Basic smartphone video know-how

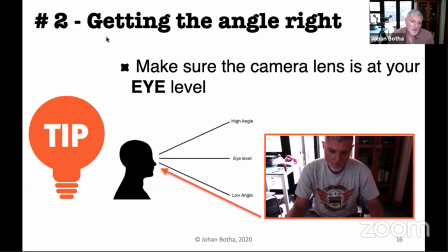it is especially on the down angle I find it quite disturbing because it shows quite a lot of the chaos that's going around us in the room we see things that we don't typically want to show people and with the high angle
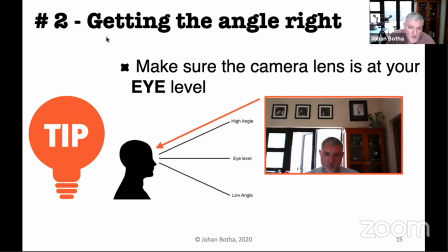we sometimes not in the screen fully our heads get cut off at the bottom and then we start seeing ceilings and and walls and and also quite a lot of things that might be disturbing during uh during a video call
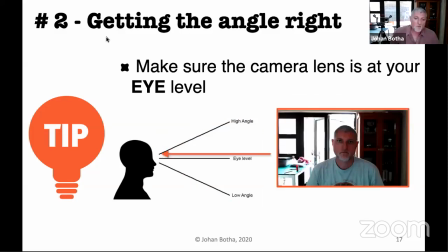so the ideal that we want to aim at is is to get our lens at the same level as our eyes so depending on where we sit and what we use but we need to
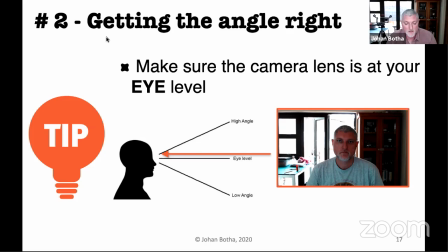might need to raise the device on a platform of some kind. You can put it on a box or a suitcase or whatever just to get the device higher. So that the lens where I showed you on various images where it might sit,
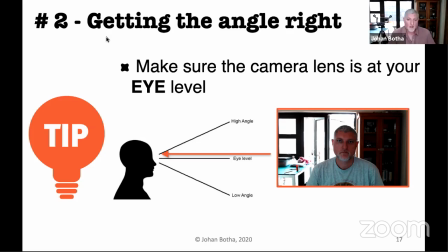that lens is more or less at the same height as your eyes. That will give you an eye-level view and you will get an angle like the one I'm showing you now, which is there's no distortion on the face the face is not bigger or smaller in certain parts
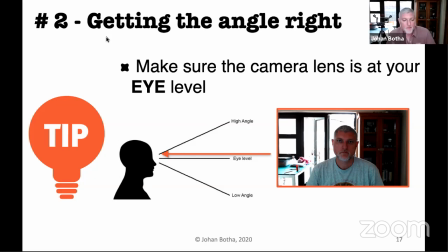and you you covering most of the of the frame so definitely tip number two get the device the lens of the device at the same height
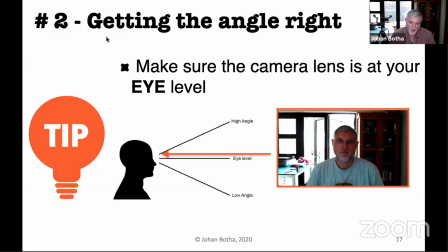as as what you are sitting okay um And this becomes a problem when we sit on a bed, for instance, of a laptop, because the camera has to face up at us then.
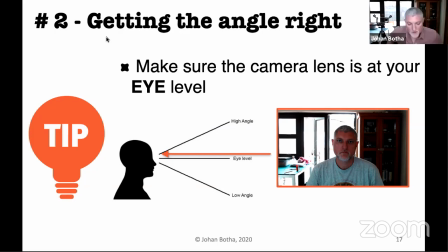But then we start seeing all the other angles and things and so on. So the ideal, you have to sit at some kind of a desk, preferably if you need to lift your laptop up, put it on something higher. The screen goes higher up.
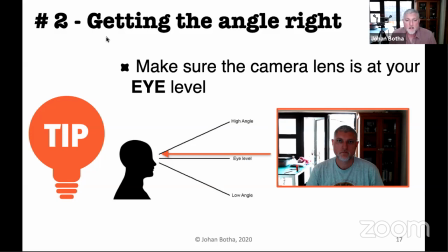Then worth that, if we get the lens at the same height as our eyes,
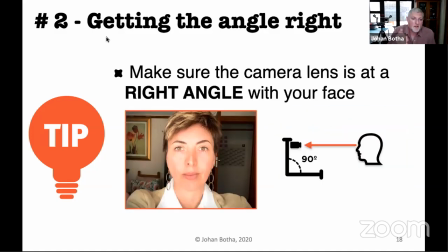then we need to make sure that the angle is correct, that our screen is actually, or the device is then at a 90 degree angle worth us. Because, again, even if we are on the same height, if the lens is showing down or up,
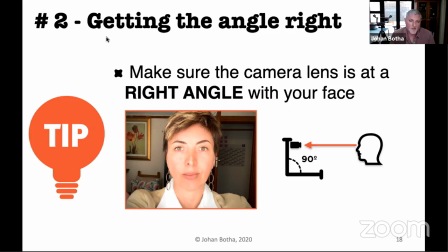we are changing the angle and we are distorting the view that we're looking at. Okay. So, this sounds more technical than what it really is.
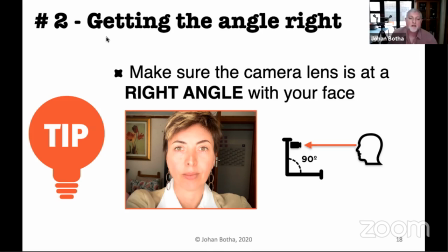Get the lens on the same height as your eyes and get it at a 90-degree angle, that it doesn't tilt up or down. And your view will look like that, which is what we want. A normal face position in the middle of the screen.
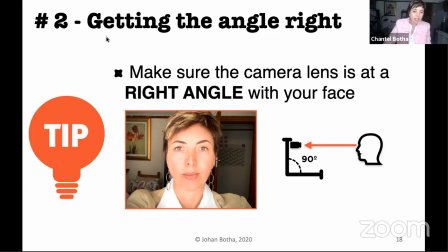Johan, can I quickly interrupt you? I just want to quickly say, so my setup at the moment is that my laptop is slightly raised. I have a conference camera lens above it. but I do want to
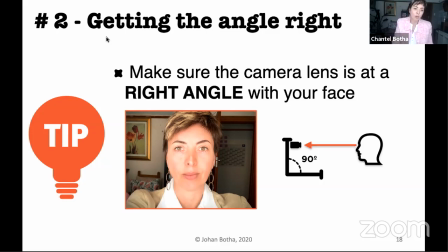say to the to the audience that if you raise your laptop you might start having posture issues so don't try and type on your laptop on a on a raised box what I've got is I've got a I've got a
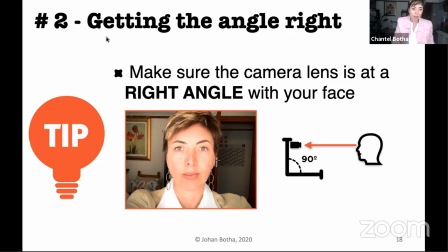laptop but I've got a keyboard so just um make sure that you adapt your setup maybe for while you're on zoom and then just adapt it so that you know the time that you sit that you don't start having posture issues and backache issues. Okay.
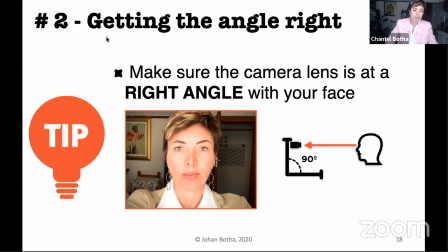Okay, I'm going to carry on.
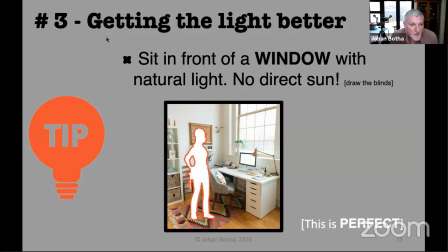So tip number three is getting the light better.